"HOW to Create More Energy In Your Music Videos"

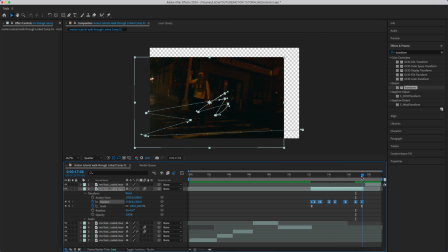261s
So what we can do to correct that is drag that back over, and we will go over here and bring that back.
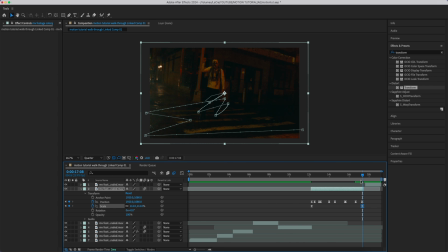268s
Maybe scale it in just a tad bit. And usually I just mess around with the frame. And so it takes kind of like figuring out the keyframe. Sometimes it can throw it off a little bit, and really just mess around with the scale and position so it fits the frame properly.
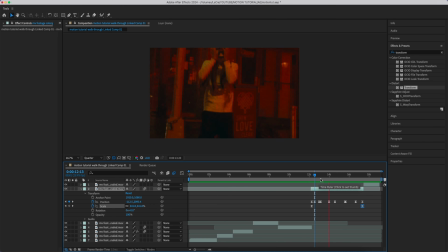286s
And we got a pretty good look here. So this is pretty sick. Adds some extra motion to it, keeps the energy going. Maybe here we can mess around with this, scale it in. And we'll go back over here.
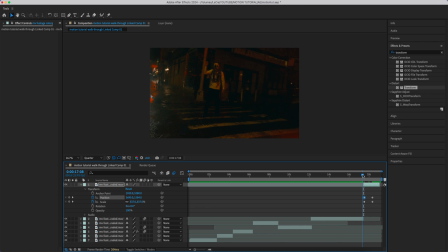302s
Maybe we'll reset it here, so it's pretty quick. And that looks pretty good. We'll go ahead and easy ease that. And yeah, just messing around with the position of it, you can kind of create some unique looks.
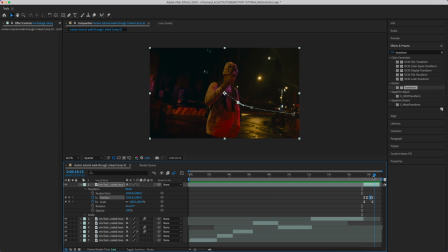319s
You can even build transitions out of this into the next clip. You know, we'll go over here.
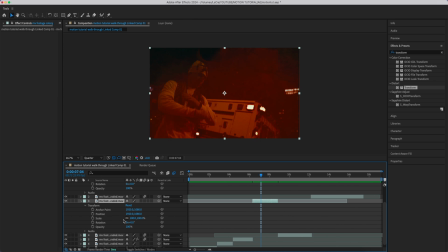Oh, we got that going. Quick movement.
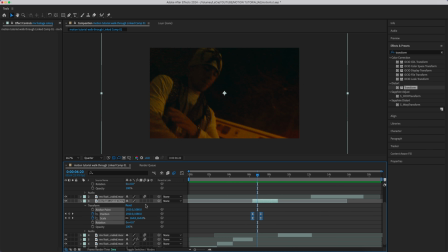343s
I'm gonna throw easy ease on there. I'll throw a motion blur on there. And maybe we can make it zoom back in real quick.
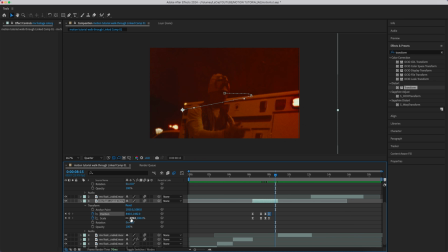362s
And then we can make it zoom out a little bit. Started zooming in midway through, punch back in, add some extra motion side to side. We can swing back over here and right into the next clip.
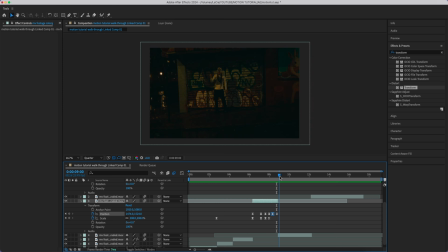381s
And obviously you can time it better and incorporate these movements to swing into the next clip. And I'll also make a tutorial soon on how to build this out for transitions and keeping it nice and cohesive in between clips.
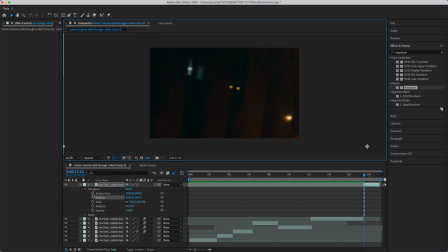394s
So here we're gonna increase the scale. Maybe we'll add it up here. Position, scale, add those keyframes, bring it back a little bit. Maybe we'll start halfway, hit reset. Boom. So now it goes from there, here.
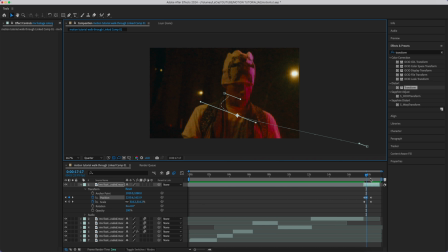410s
Maybe in between we can whip it right over. Swing it this way. Maybe we can bring the last two keyframes further in. And let's hit easy ease. And let's add motion blur. So we've gotten a pretty sick look here.
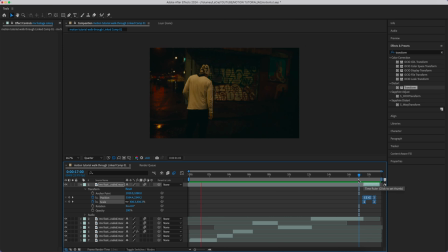427s
I try to keep it as simple and basic as possible, so that way you guys can go ahead and start messing with it in your own project and see what looks you get.
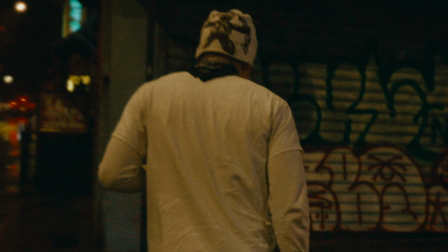435s
You can always experiment with it and build onto it.
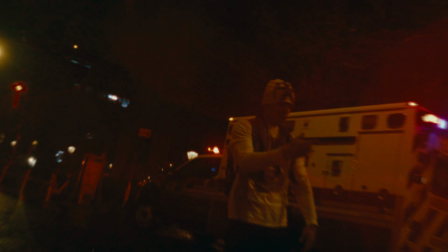437s
I will be dropping more videos on creating motion using other techniques, but I really enjoy using this because there's so much you can do.
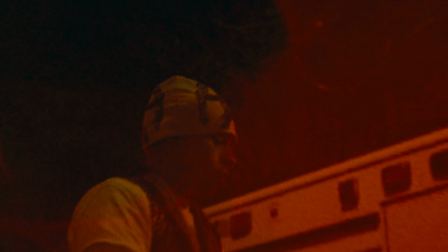444s
It adds so much more depth and motion and energy to it, and you can really do quite a bit with it. Alright, that's it for today's video. Thank you so much for tuning in, and I will see y'all in the next one.